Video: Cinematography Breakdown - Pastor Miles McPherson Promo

Hey everybody, this is Chris Francis with Church Film School. Thanks for joining me today. In today's episode, I am going to break down my go-to lighting setup that I use for almost every single on-camera host that's talking directly to camera. And I'll give you a hint, I'm using it right now. Beautiful lighting, right? So let's dive in and I'll show you how I did it.
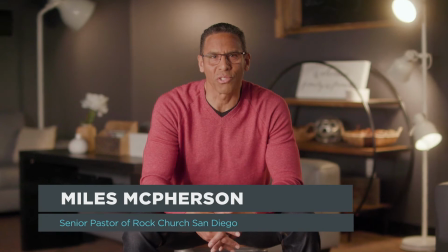(0:24)
Alright, so the first thing we did here was a little trick I like to do sometimes when I'm recording 4K on camera host,
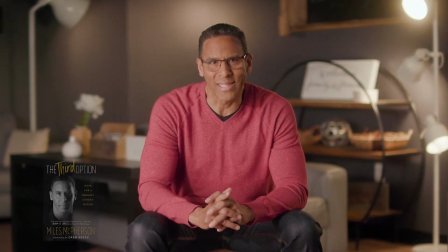(0:31)
especially if I don't have a lot of B-roll, is just to kind of open up with a little digital zoom just to make it a little bit more visually interesting.
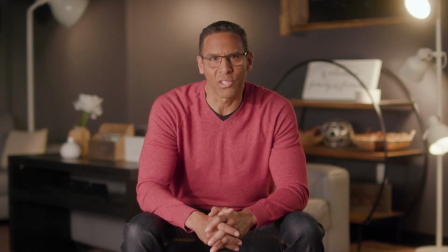(0:38)
Throw that 4K footage on a 1080 timeline, set a couple of keyframes, and boom, you got yourself a zoom lens.
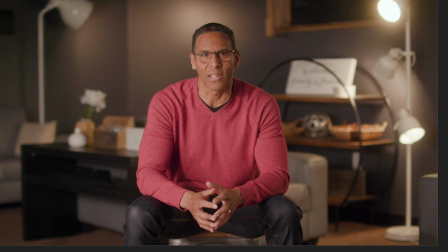(0:45)
So after that sweet zoom, let's talk about the background set design and work our way forward on the camera.
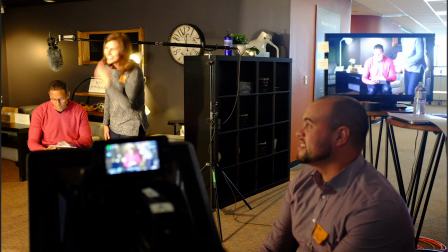(0:52)
So for this particular video, we were filming the pastor in the lobby of the offices.
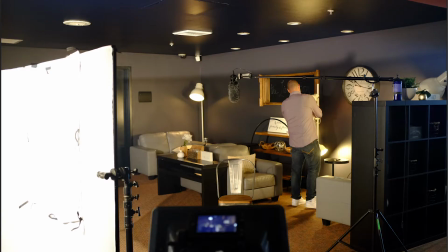(0:59)
And the first thing that I want to talk about is the lights in the background. So with the lights in the background, we used them for two purposes.
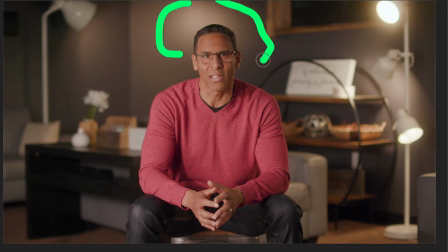(1:05)
We used them to highlight areas of the background to make it more visually interesting. And then we also used some of the lights as just practicals to be featured in the video, like these over here. So the first thing we did is we tried to replace all these bulbs.
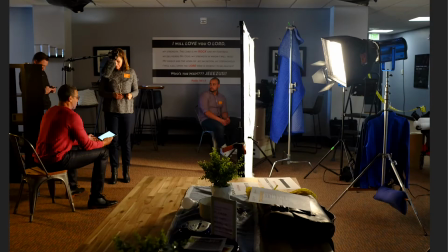(1:22)
I actually think these are IKEA lamps, and they have those like really terrible LED bulbs like right here. So the first thing we did is we took those out and replaced any light that was going to be seen.
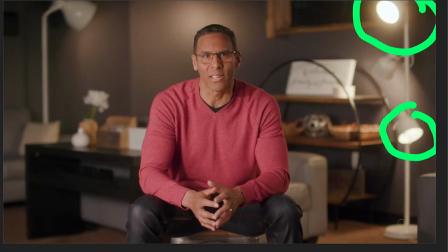(1:37)
We replaced that with just an old tungsten bulb. And then what we did is we put a dimmer just off camera down here so we could dim the lights down low so it wasn't like glowing nuclear completely, just like overexposed.
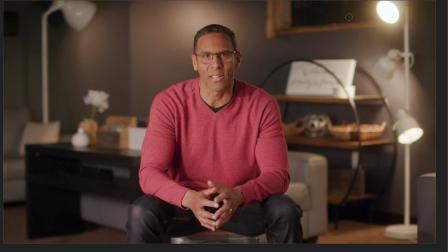(1:51)
And then what we also did, if you'll notice, kind of like the halation, just kind of the soft glow that we're getting from these lights right here.
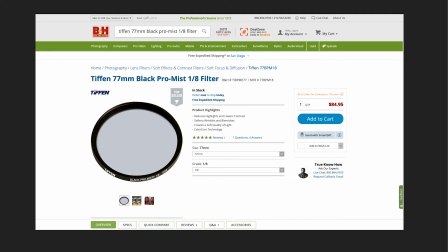(2:00)
We were able to do that by putting Black Pro Mist filter on the lens. And I've got a couple of these. The one I use the most often is this one. It's the 1/8 filter. When you do that, it is a very subtle effect.
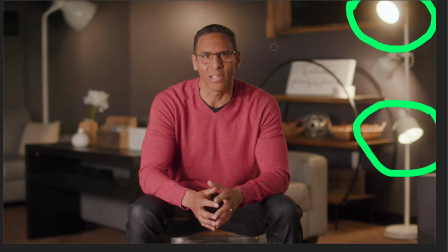(2:13)
Basically what it does is it lowers the contrast in the frame. So it kind of softens up some of the skin tones there, some of the imperfections on people's skins, which is a nice thing to do. But what it also does, if there's any direct light hitting the lens,
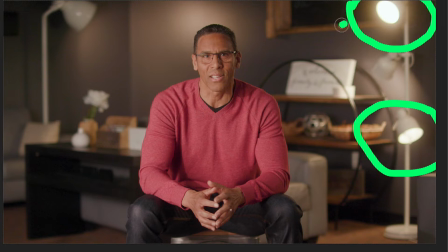(2:28)
basically it causes this effect here where there's just like a really soft, gentle glow to it. It kind of makes it look like old film. So that's a pretty fun tool to have in your arsenal.
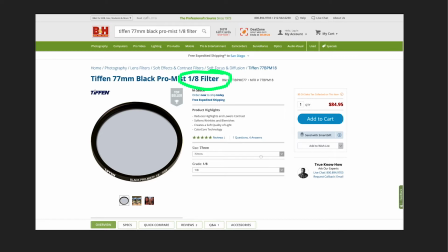(2:39)
These are the cheaper screw-on type. It's $85. You can get the bigger, more expensive ones that go inside of a matte box. But I don't own a matte box, so I think I've got 77mm, and you can just get step-up rings or step-down rings to fit the rest of your lenses, depending on how big they are.
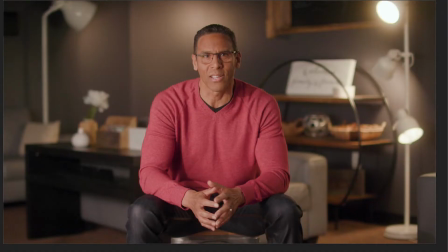(2:56)
But yeah, that's basically how we created the look here. The only other thing I wanted to point out is that we were pretty intentional with getting some light hitting the background here, just so it's a little bit brighter than his dark hair, just to provide a little bit more separation between him and the background.
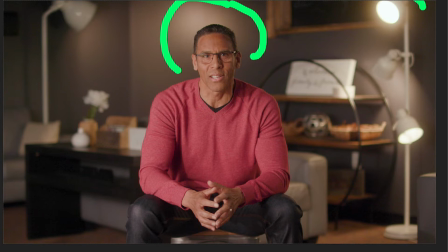(3:13)
And then I believe we also used this light here, or there was another one just out of frame, as a practical source to just give him just a little bit of edge here to help him pop a little bit, just make it look a little bit nicer. So the next thing I want to talk about is the key light that we used.
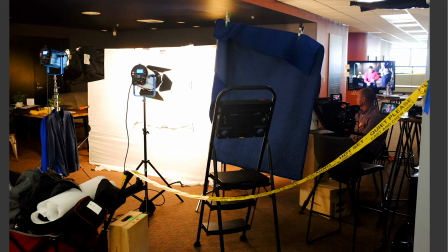(3:32)
This was basically our lighting setup here. You can see the quiet please, very official tape. Not the best idea to shoot in the middle of the office lobby because it was pretty loud,
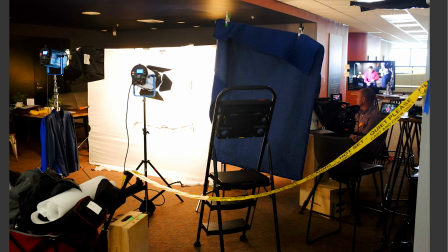(3:45)
but we had good crowd control, so it ended up working out well. Well, right here is where we had our camera and our teleprompter. If you guys don't work with teleprompters, I'd highly recommend testing it out with your pastor,
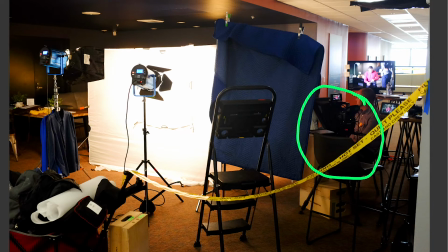(3:59)
see if he can get comfortable with it, because if he can or she can, it just makes life so much easier.
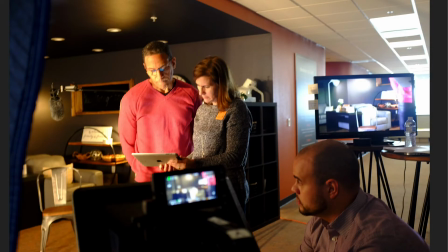(4:07)
We just put the script on the iPad.